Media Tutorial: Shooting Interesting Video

Thank you for tuning in to another tutorial brought to you by the Mission of Christ Network, where we teach you how to make the most of your media. I'm Chris, and today we'll be covering shooting interesting footage. While you're on your mission, you might find that things are a little different than they are at home. This is a good thing. It means you have the opportunity to capture some interesting footage for the followers back home. Now begs the question, how do I shoot interesting footage? Well, I'm going to show you a few techniques that will turn your shots into something worth watching. First, we don't need long clips, only about 10-second snippets. When you send us your video journal, we're going to cut to these clips. So try to keep it short and sweet. Now let's move on to our first technique, shooting using different angles. We have included a monopod, which will be our primary tool in this example. Now let's take a look at some of these techniques.
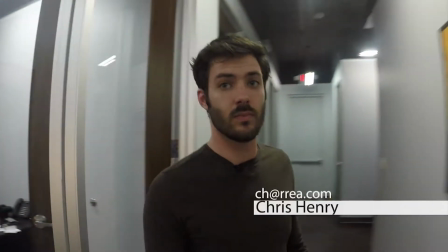55s
To start out, I have the camera on the monopod held out in front of me.
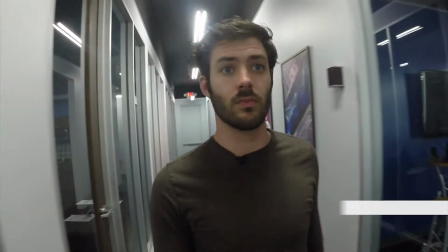59s
What I did with this series of clips is I strung them together to form a kind of coherent series.
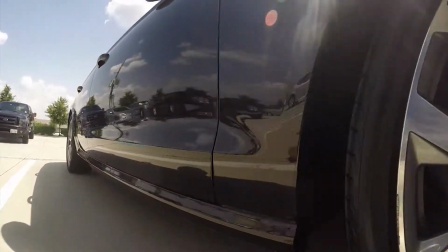65s
Right now, I have the camera down on the monopod, holding it down, as you can see in the reflection, and I'm just sweeping the car.
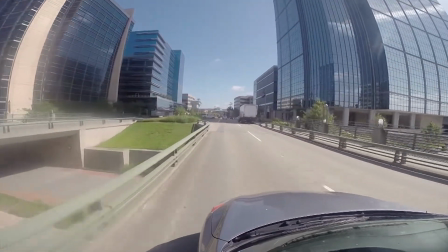73s
On this one, I actually have the camera held outside of the window on the monopod with it extended, trying to hold it still in the wind.
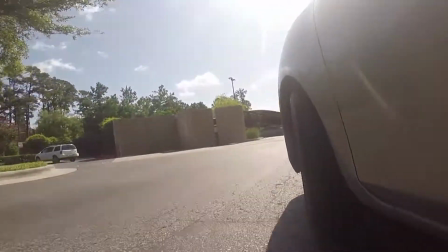81s
Now, once again, held down so it can see the tire, and I angled it slightly to the left.
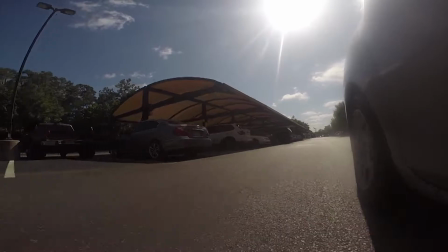87s
In just one moment you'll see, so we can see the cars passing by. This is basically the story of me going to my destination.
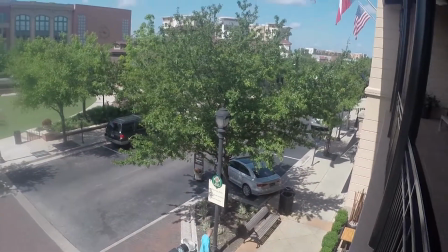96s
Then I was on a balcony, got an overhead shot, and decided to pan outward, or pan to the left.
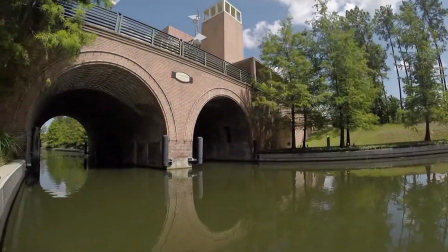104s
This is very simple. That tiny just change in angle, being up on a balcony creates it.
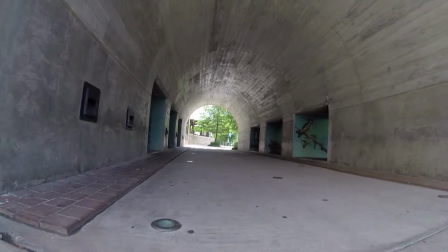110s
You can see much more of the scene, creates a much more dynamic shot.
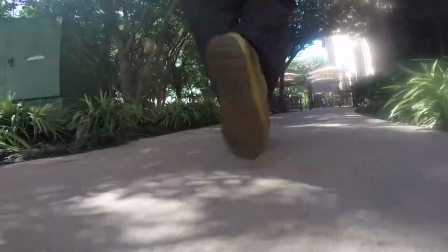114s
And this is just, I'm holding the GoPro down as I was earlier, rotating it around my feet.
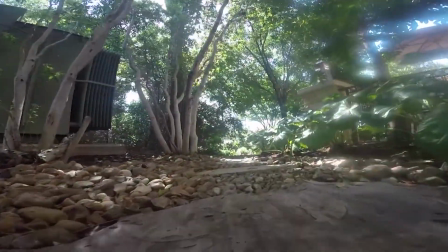123s
As we go down the path, I hold it. Make sure that you go slow and you walk very steadily.
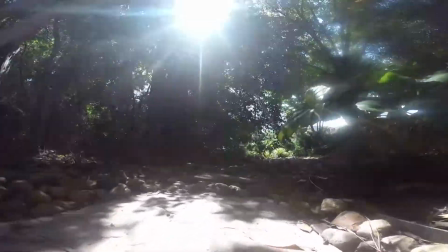129s
Bend your knees. This will help the quality of footage.
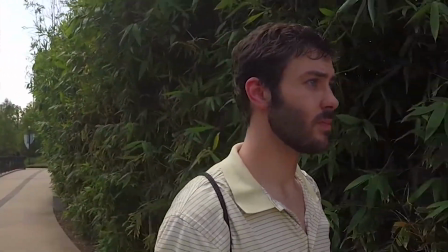132s
You can also film in front of you and move the camera slightly or move it drastically and see what effect that gets.
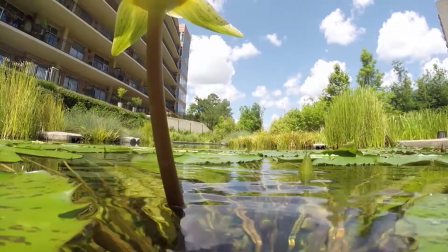139s
Now with the waterproof housing, as you'll see, we can actually go underwater and see things that we normally would not be able to see, such as these beautiful koi. You can see how just changing the camera angle can lead to a big change in the quality of your footage. Now that we know how to film, let's ask what to film. The two primary parts of any shot are the subject and the background. You want there to be action in at least one of these. Take this tutorial for example. I'm the subject and this explanation is the action. Now take note of the scene behind me. There are cameras, lights, and implied action. This makes it considerably more enjoyable to watch than if I was standing against a plain white wall. All you can really tell is I have a white wall, whereas here you can see a bunch of equipment and might be able to assume that I work at a media studio. Seeing as I do work for a media company, if you have any questions over anything at all, please feel free to contact me at ch@rrea.com. Thank you for tuning in once again, and we will see you in the next tutorial.